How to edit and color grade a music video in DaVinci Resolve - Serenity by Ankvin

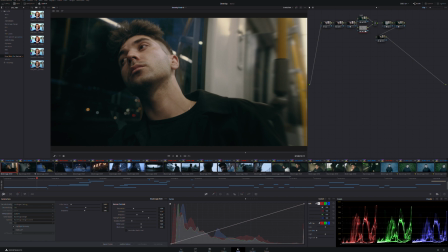[11:57]
I'm gonna decompose a color scene by scene because there is quite a bit of change in every scene because the color moves with the music video and is there to enhance the vibe.
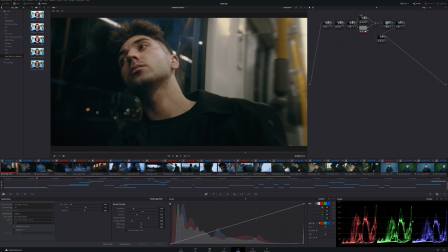[12:15]
So as you can see here, here is my, on the lower right hand, this is my parade. I always use my scopes. Never rely on your screen.
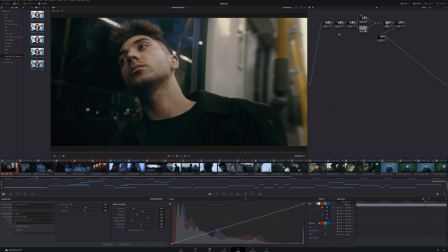[12:31]
Scopes are what are gonna tell you the truth. So if we do a little before after, this is before, as you can see.
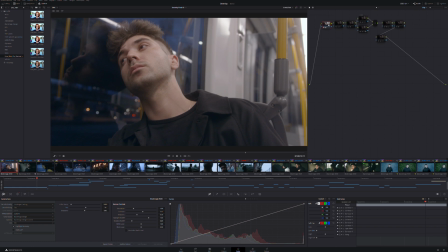[12:40]
So my first note, it goes and brings it all to a bluer tone. Everything was too warm, and this, I wanted it to be blue. And here, as you can see, I added a little bit of contrast, just a little bit of pop. As you can see here in my scopes, everything is a little bit blue.
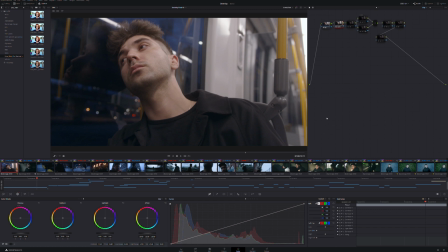[12:58]
The red is a little bit lower, which means that it is colder. And then here is one of the magic trick I use,
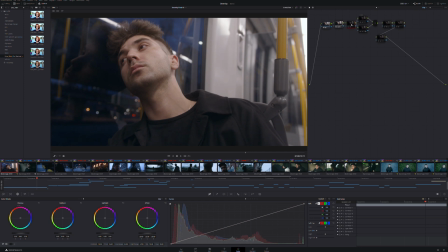[13:09]
and I really like, is the glow effect. It's very subtle, but what it does, it blooms the highlight even more. I use the 1/4 Pro Mist filter, and this is enhancing that. And here, that's the base of the look.
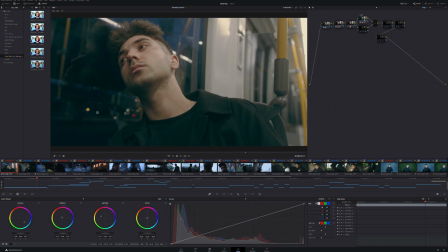[13:27]
I injected a lot of green in the shadow and a lot of yellow in the highlights. It's very pale, very vintagey, and his skin tone is way off.
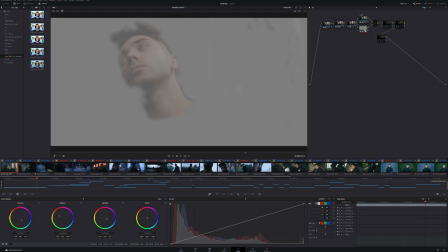[13:40]
So I went here and qualified his skin tone and brought it back to something a
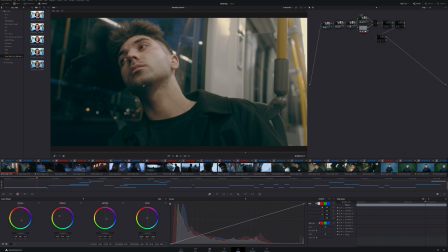[13:46]
little bit more human while still maintaining this kind of green in the shadows. Afterward, I used a little radial blur. Close that.
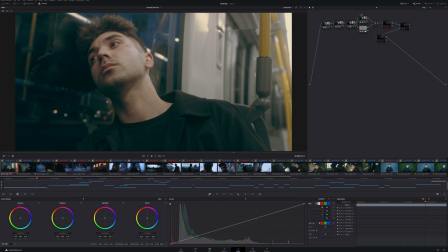[13:57]
I wanted to be focused on him, and I wanted to have this kind of eerie, weird vibe, so I added this blur here. Then I went in, added a little bit of grain, and here I went
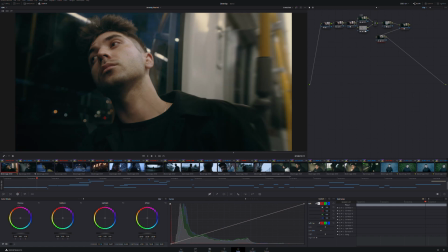[14:10]
and put a lot of contrast because here it's very faded, the shadows are very green, and here the shadows are barely green, barely a lick of green. Always want to have my grade powerful yet subtle,
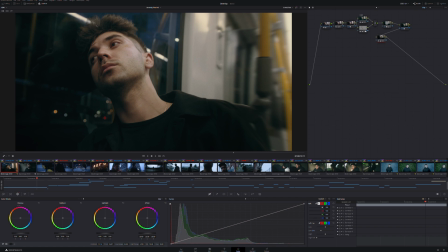[14:27]
and this is what this is, powerful yet subtle to me.
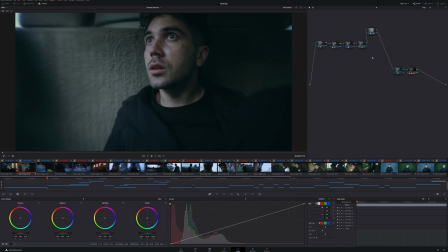[14:33]
And then second here, the second clip, I wanted to give something to the viewer to kind of wake them up after this kind of long introduction. And this is also where there is this ha in the song, and it goes on to the rest of the song.
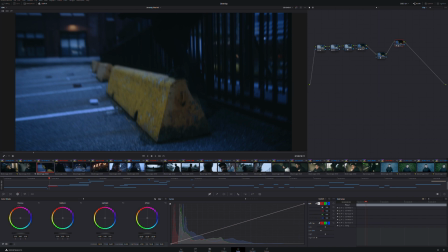[14:56]
And then here, the second phase of the music video, just after this
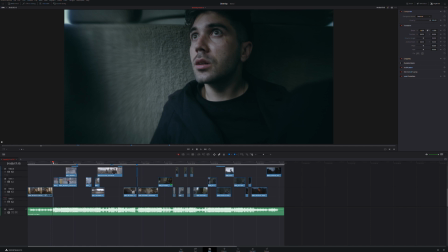[15:03]
very like bam, we go in the actual story.
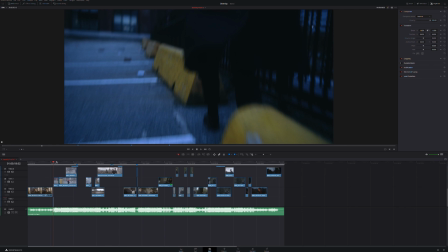[15:10]
It's more active, it's handheld, it's very shaky, and we wanted it. There's a lot of emotion, and it's kind of going in waves, so you'll see.
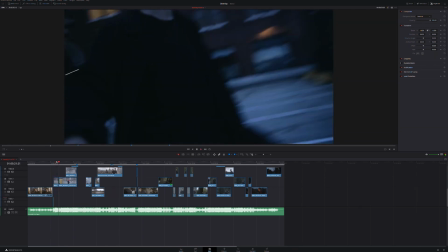[15:22]
Here, he's running on these yellow, and everything is very bluish because it was cold.
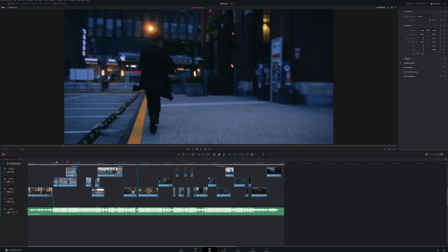[15:33]
We wanted to have this cold vibe, which would contrast with these orange light that you see in Gas Down.
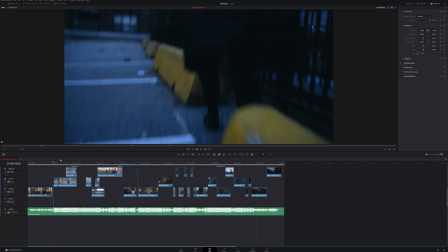[15:41]
I wanted it to look like he's running aimlessly. He doesn't know where he's going, because after you're lost in your emotion, you go in this kind of like, what the hell am I doing with my life? I lost this amount of time in this relationship and now in pain, and I want to kind of go in denial.
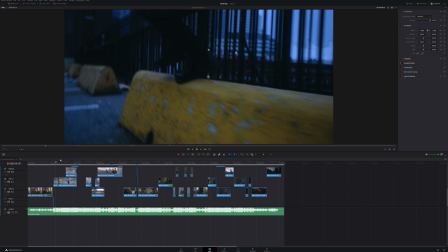[15:59]
So this is what this is. Him running around aimlessly, not knowing what's happening.
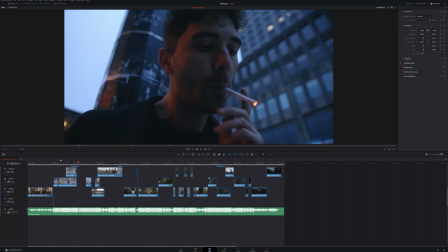[16:21]
I just have to say here, he doesn't smoke. He started smoking only for the music video because in his head, smoking kills. It's not a good thing. It's a very bad behavior, but it represents the pain and kind of death.
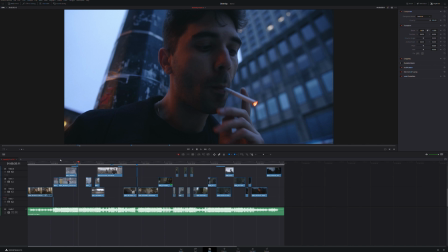[16:40]
Yeah, so he just smoked for the video. So let's resume.
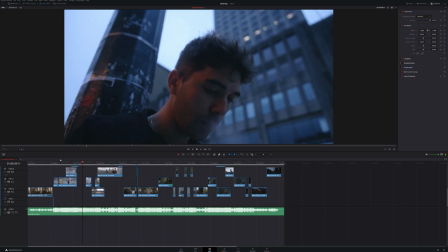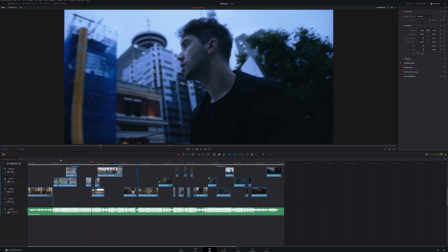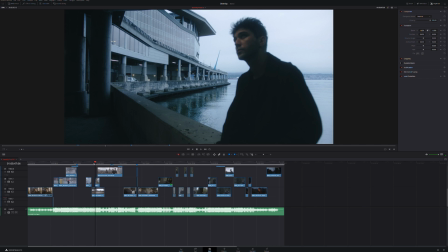[16:56]
And here we're in another section in terms of color.
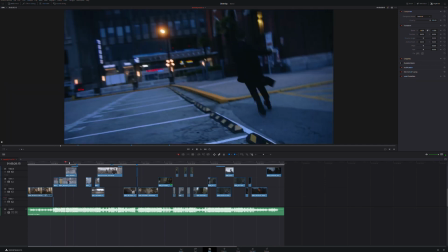[17:01]
So we'll analyze the second part here. Everything here is blue because blue is a very lonely color. It's a very cold color. Then we go here.
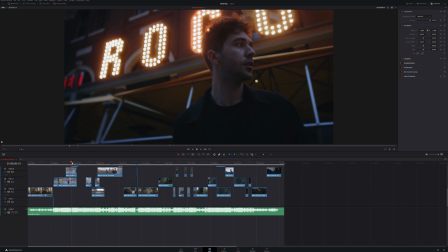[17:12]
There is these orange, glowing orange bulbs, which add a lot of contrast to the blue.
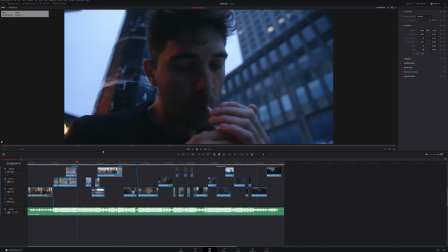[17:19]
That's why we shot the scene there. And yet again, you see here on the side of his face, a lot of orange. The rest is very blue. I wanted to keep this to separate him from the background and not be too monotonous,
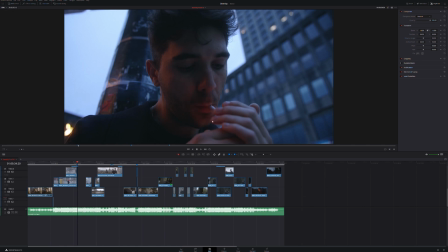[17:36]
not be too monochromatic. I wanted to add this duality in terms of like color, cold, warm. It adds a lot of dimension to the image.
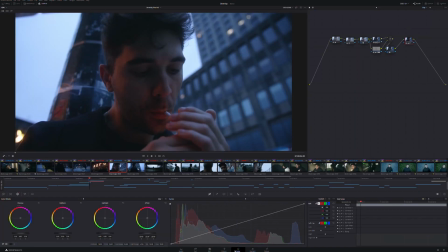[17:46]
And if we go here in the color grading section, my first node here,
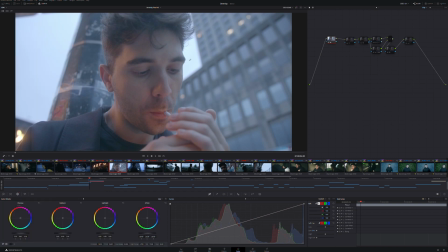[17:53]
as you can see, yet again, I injected quite a bit of blue. In the mid-tone, I added a bunch of, a little bit more warmth because I wanted this contrast.
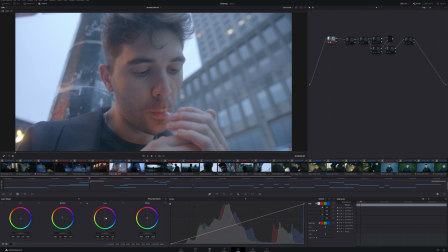[18:09]
And then the highlight are a touch blue again. And then the saturation is at 70.8 or 70, who cares. Color boost -4. Then second node here is my first layer of contrast.
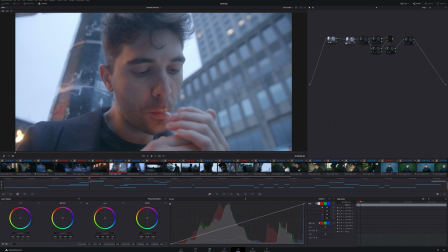[18:26]
I always use my second node to kind of bring my image to a more workable place. Contrast 1.142, pivot 515.
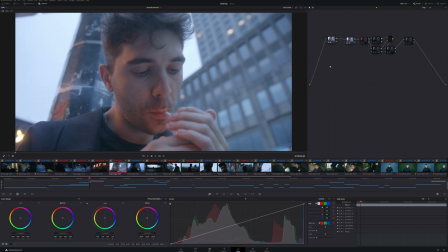[18:41]
Then my classic glow, as you can see here, the glow. This is what I use to give this glow in the highlight, and it crunches the shadows a little bit as well.
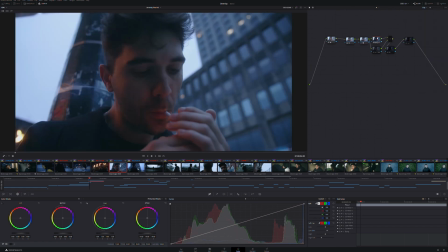[18:55]
Gives it this three-dimensional pop. Here is the look, what I like to call. Then I took my whole image and crushed it.
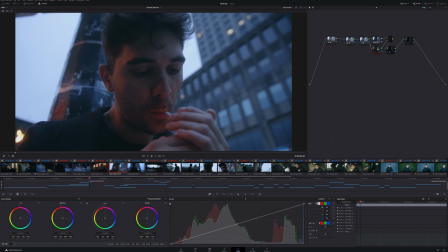[19:08]
I underexposed it in this node, and then here I went and worked on the skin again, because you always have a different node for your skin tone, because you don't want your skin tone to be dictated solely by your look.
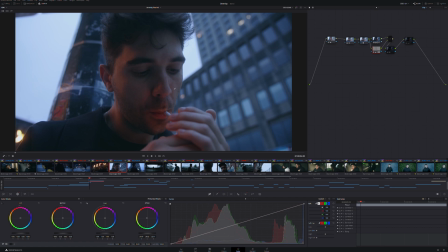[19:25]
In that case, I wanted it to be a little bit warmer because I want his skin to pop out of the blue of the rest of the image. And then here, grain, because the image is grainy, and here, yet again, a little bit more contrast.
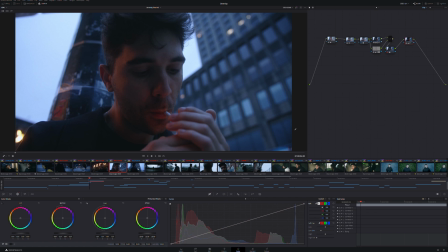[19:41]
So I crushed the image a little bit. I wanted my black to be very on the lick of pure black. I always wanted to have that fade. And yet again, if you look at my parade, it's a very cold image. My blue are a little bit higher than my red. Then we moved that. It's basically the same grade, but there is no contrast in terms of color. So that's why everything is very flat. That's wanted. We want him to be oppressed by his surrounding.
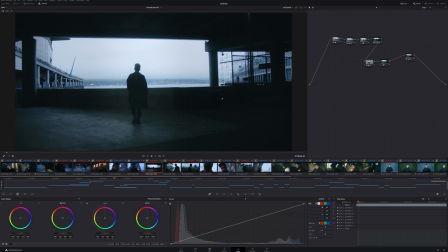[20:15]
And then we moved to this part. So I went with a greenish tone. It's very subtle, yet it tells a story with the color.
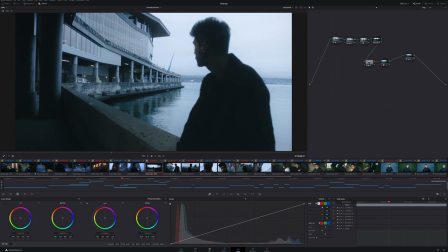[20:25]
Then he jumps, looks out, he's out of focus, looks at the pier.